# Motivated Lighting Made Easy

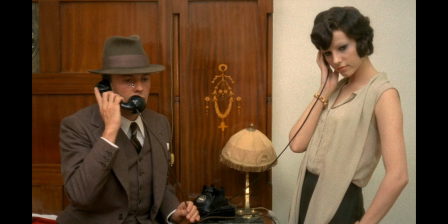So they needed a lot of light. But if you look at the shadows, you can see it's very, very soft here, which makes me think big source up top.
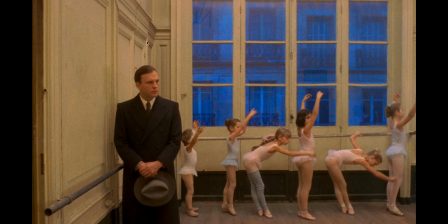Okay. Right here, same thing. This is still the conformist. Same thing, right? We've established that the light's not coming through the window here. And these windows are more than likely gelled. Maybe not. Could be very, very, because they were shooting with tungsten light.
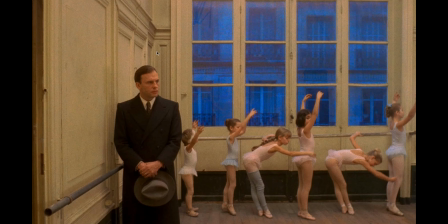There were, we didn't have daylight balanced lights back then. So there's a bunch of tungsten light in the roof, and then either the color difference, the temperature difference outside is making this so blue, or they've gelled these lights, gelled these windows. But again, we're in a big room and it's nighttime or twilight.
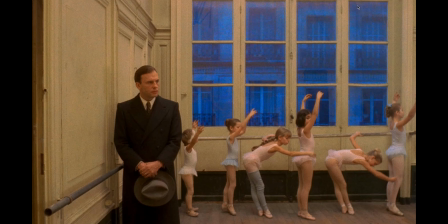So we're like, all right, we just buy instinctually that there's a big light in the ceiling.
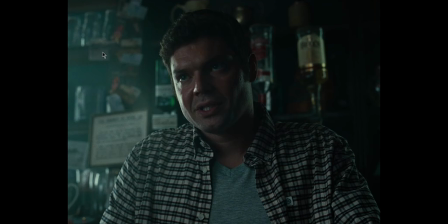This is from Saltburn. Same kind of thing where they're in a bar and we assume that the bar has a window. Now, in this scene, we probably established that there is a window. That's kind of one thing, a trick we'll show you in a
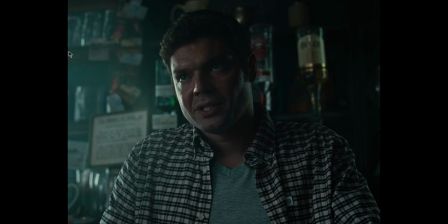second, where you establish a scene and then you don't see the source of the motivated lighting, but we buy it, right?
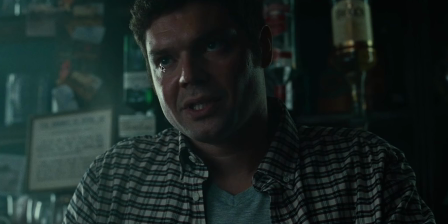So this big window over here, you can see in his eye right here, that's the window, or maybe it's a light source, but that's the window. And then right here, you see another one. That's what's filling in his face here. And then we've got some scratch light over here from whatever.
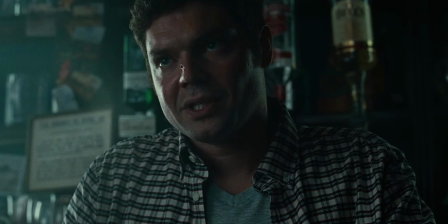But what is giving him level on his face is this light that's to camera left. This big scratch here on the side is from the window or whatever's playing for the window.
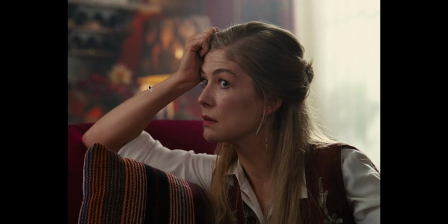Now, same thing, Saltburn, we've got the window behind her. Now your instinct might be, okay, well then we'll light from this side. But as you may know, maybe not, you always want to shoot into the shadows. Not always, but you tend to want to shoot into the shadow side so that you get some contrast, make some depth, right?
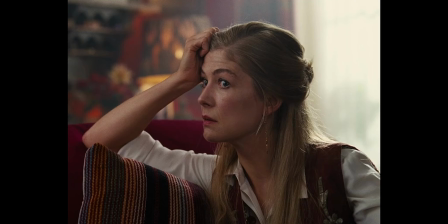Other flat lighting looks gross. So we can see in her eyes here, there's some big soft source.
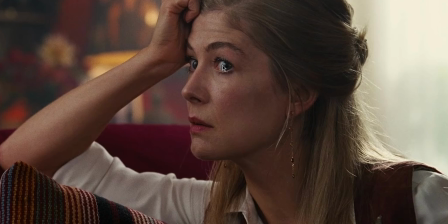Notice how it's not like super pingy. It's got like it's very diffuse. So there's a big soft source somewhat close to camera on left that's lighting her here. But we still buy this, right? So it's not always about every light source has to be motivated, right?
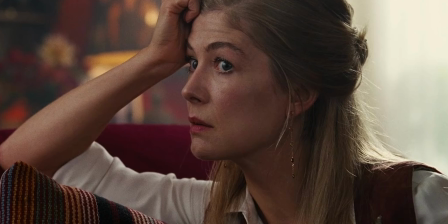It's just the kind of the correct way to do it. Now, this light may be giving her this top light.
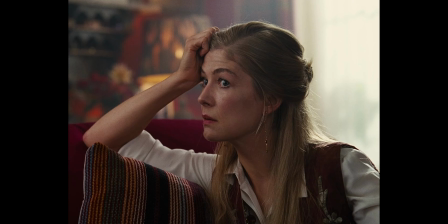I don't think so. Just the way that the environment is being lit, I think there's another light up top here, and they shot this on film. So they probably did need the extra level. But this doesn't look unnatural because, again, we're in a room where we believe maybe there's a light source in the ceiling,
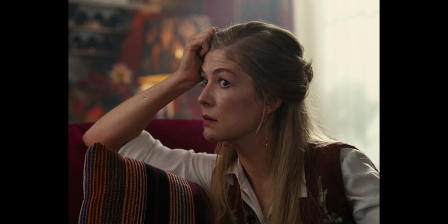but also because there's all this natural light coming in, maybe it's bouncing around the room and lighting her. As long as you can mentally explain it and you're looking at it and it doesn't look wrong, that passes. Here we go, Saltburn again. So we've got this wide shot establishing that the fireplace here is the source of the light, right? And there's all these little lanterns, but you could use that, but they didn't.
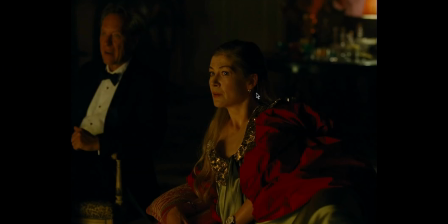So there, now we get this close up and you can see in her eyes,
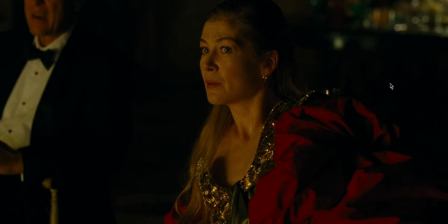this square light, right? That's hitting her. So in the wide, we established firelight.
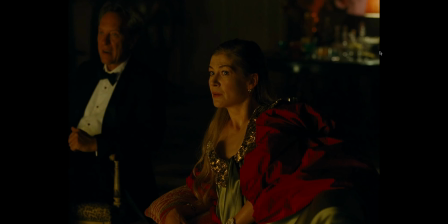This light isn't doing anything. It's lighting this table for level, basically. But these two are being lit by whatever this source is, right? It's not the literal fireplace. We've established that there's a fireplace. Now we can go in and put whatever source that we want as close to her as we need,
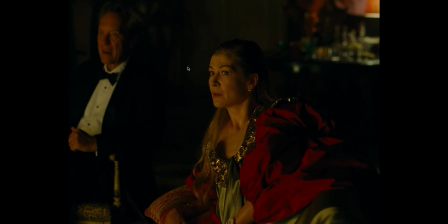whatever we need to do to make this believable, right?
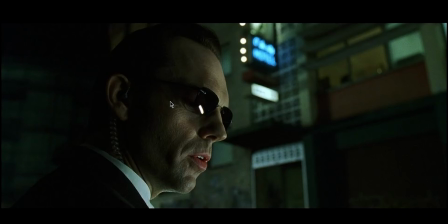Just a couple more here. The Matrix. Okay, where's this light coming from? Well, clearly this Kino tube down here.